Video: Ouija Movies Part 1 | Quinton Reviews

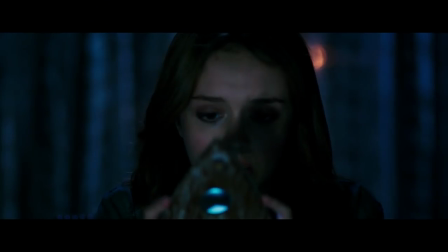(12:17)
But instead of rectifying this by showing us a better way to make the film, it then does all of those same ideas, but this time they're meant to be serious.
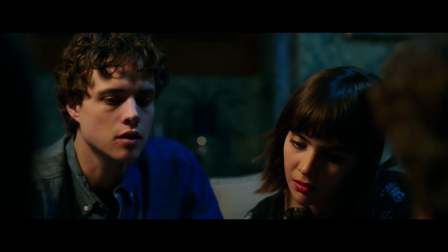(12:26)
When one of the characters points out that Ouija boards are just stupid party tricks, or when a jump scare turns out to be a jogger or a shopping cart,
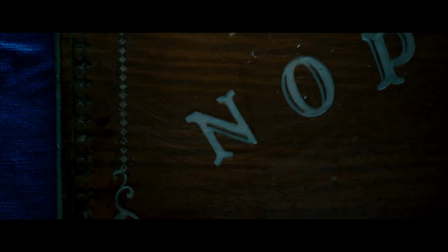(12:33)
it doesn't make me more surprised when the Ouija board turns out to actually work, or when we're expected to be scared by a real jump scare. Instead, it makes me value this universe and the writing significantly less.
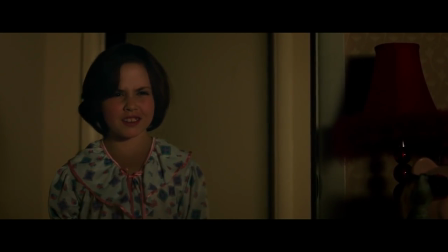(12:45)
I just don't see how one shot of an actress suddenly appearing isn't supposed to be scary, but another one is.
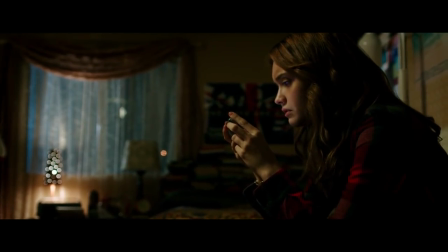(12:52) The elite throughout history, and especially in modern times, you think it would be less, are obsessed with the occult and believe they're deriving their power from the occult.
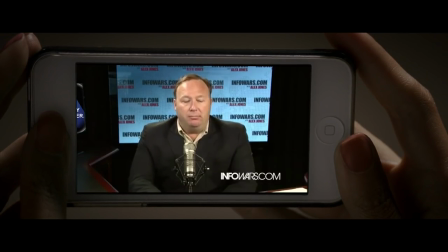(13:01) I mean, both George Bush, his dad, so many others like John Kerry,
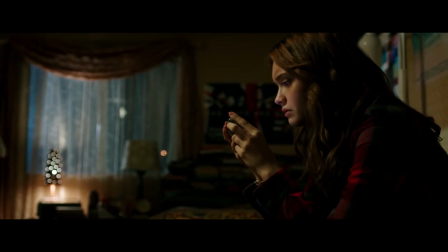(13:07) believe that they are possessed by dark angels.
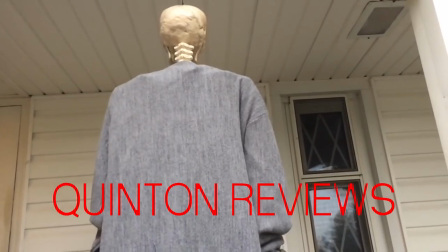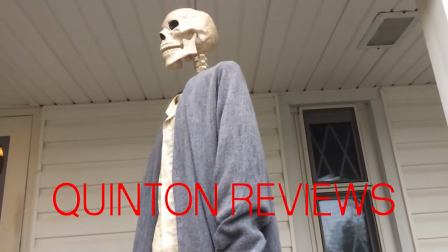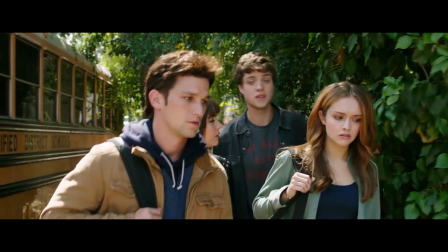(13:22)
While walking to school from the bus, the group discusses these events, and they decide to go back to the house to try the board again.
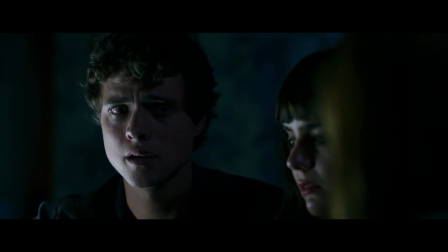(13:28)
It's during this session that they find out that the ghost that they've been talking to isn't Debbie, but is some other ghost.
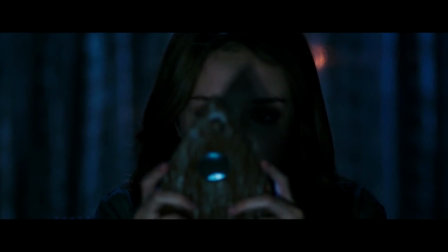(13:34)
It's then that Lena remembers that if she looks through the piece, she'll be able to see any ghosts that are in the area,
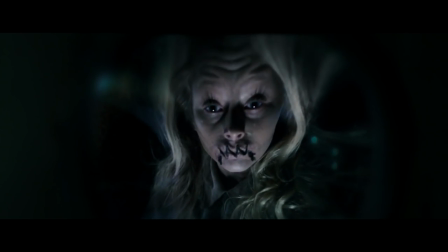(13:38)
Which leads to her seeing the ghost of a small blonde child with her mouth bound together and of an angry mother coming towards the table.
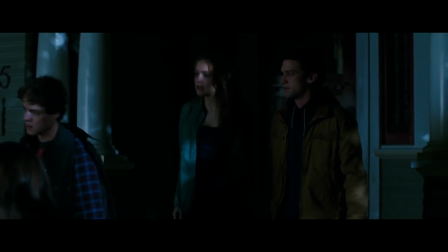(13:46)
They freak out and run away and decide to stay out of the whole affair from here on out.
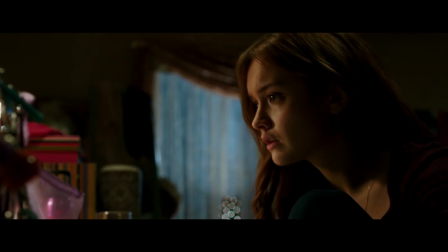(13:49)
While going through Debbie's videos, Lane finds a series of insultingly convenient vlogs Debbie has done about cleaning the attic over her bedroom.
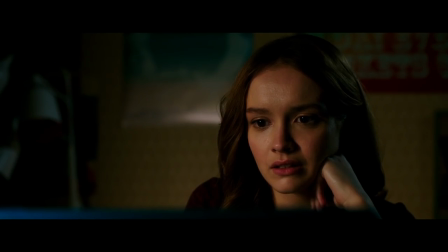(13:56)
It's there that we find out that the Ouija board came from the attic itself, meaning that it was the property of a previous owner of the house.
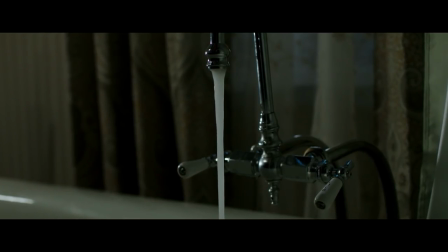(14:02)
Meanwhile, the girl from earlier who I wanted to die first is getting ready to take a bath when she finds that her lips are suddenly stitched together.
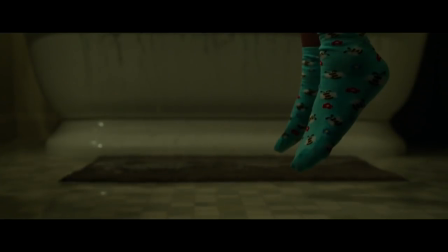(14:08)
And she is swiftly possessed by one of the ghosts. The ghost then lifts her up and slams her head into the sink, killing her.
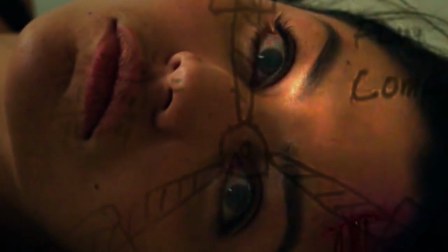(14:15)
Presumably just as the image of a flux capacitor flutters across her subconscious. Hoping it will help them figure things out before another one of them dies,
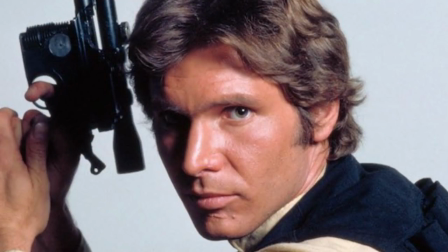(14:22)
Lane and this guy who look like the guy who's meant to look like Harrison Ford decide to go back into the house so that they can go hunting for attic clues.
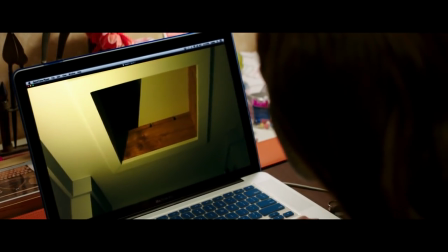(14:29)
So in that vlog that Debbie shot, she says that she went up to the attic to clean it and uh...
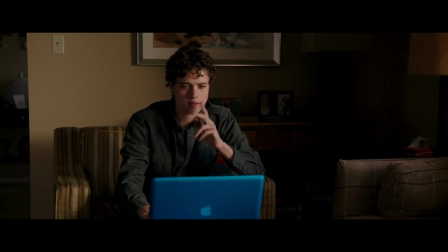(14:35)
She did a pretty shit job, didn't she? Lane finds enough to search through an online newspaper database for information about the family.
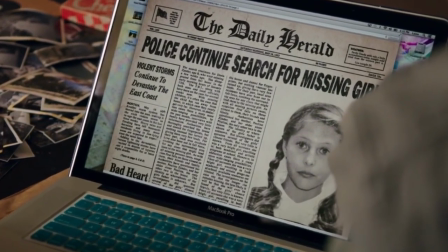(14:41)
It turns out that in 1951, one of the daughters of a woman who had lived in this house went missing, and the police suspected that she had actually killed her.
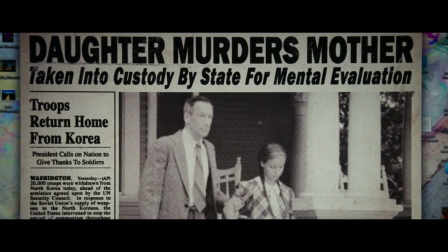(14:48)
They find out that the sister of the missing girl is still alive, and Lane goes to meet with her.
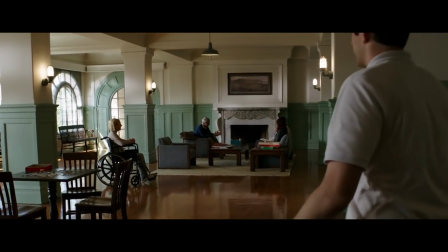(14:52)
So from what I've read, originally the movie didn't have this part in it, but test audiences couldn't understand the plot.
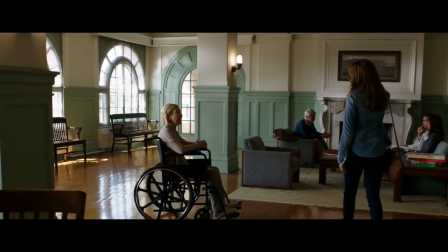(14:58)
So they invented a character who could explain the plot in a really upfront and bizarre tone.
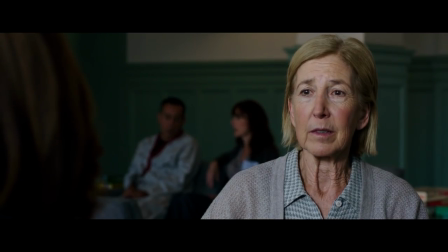(15:02)
Even with this character added in the plot still doesn't make sense and then something went wrong with mother Chasing the dead and living in all those shadows something snapped.
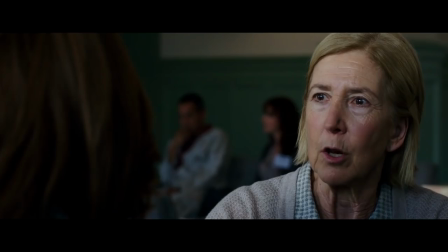(15:12)
She couldn't turn it off I really cannot put into words how much I hate this character There's something so unfun about choosing to explore a plot point like this
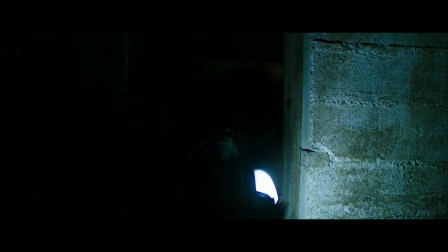(15:20)
and it really raises so many questions Like she basically tells Lane where the mother had hidden the body But how could this possibly be
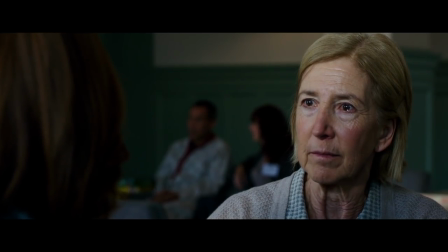(15:27)
the first time she's ever told anyone in the past 50 years If the police were rightfully convinced that the mother had killed the missing daughter,
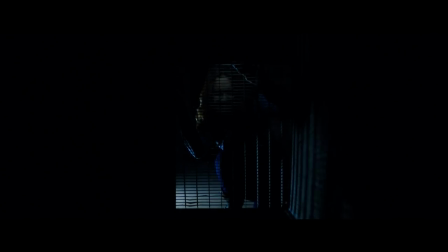(15:35)
then how would an easy-to-reach part of the building not be found after all this time?
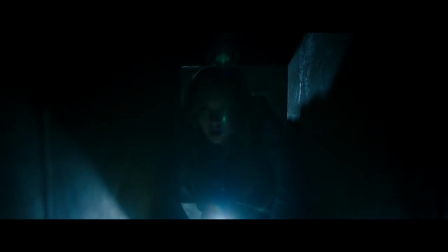(15:38)
When they go to find this hidden room, all I could think is that if I were to buy a house like this, this would be the first place that I would find.
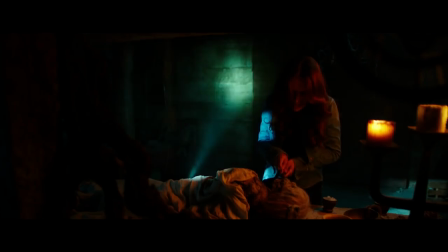(15:45)
The old lady tells Elaine that she needs to cut the wires holding the dead girl's lips together, because mother had been the one killing everyone and only the dead daughter can stop her.
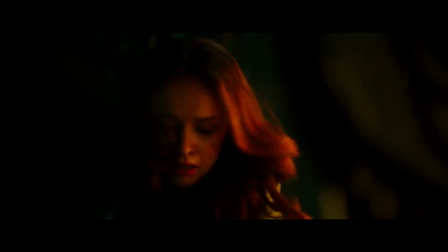(15:53)
And while she's trying to cut the wires, the ghost mom tries to stop her, but then she does it in time, and the ghost kid kills the ghost mom.
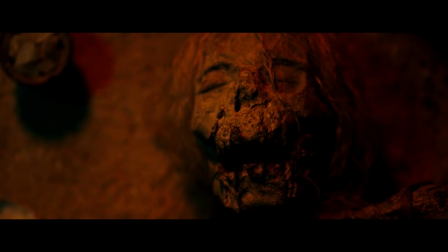(15:59)
Which is apparently a thing that ghosts can do to each other.
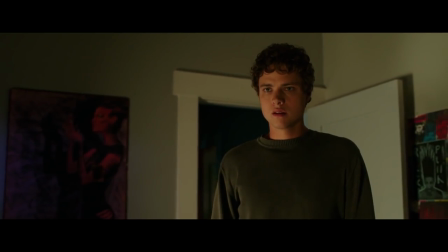(16:03)
Evan goes home thinking that the movie is over, but the Han Solo one ends up seeing the kid ghost and he gets possessed as well.
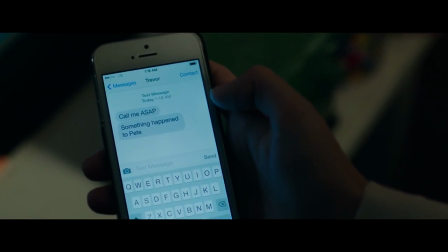(16:09)
And we're told that he died, although we're never told how, so just use your imagination there.
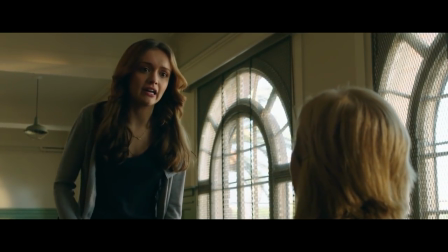(16:13)
Lane goes back to the old lady, saying that the mother must have lived, as a ghost I mean, because one of her other friends died.
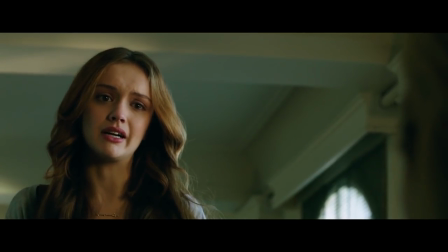(16:18)
And the old lady reveals that it was actually the daughter doing the killings the entire time, and that now she's free. Free from... What?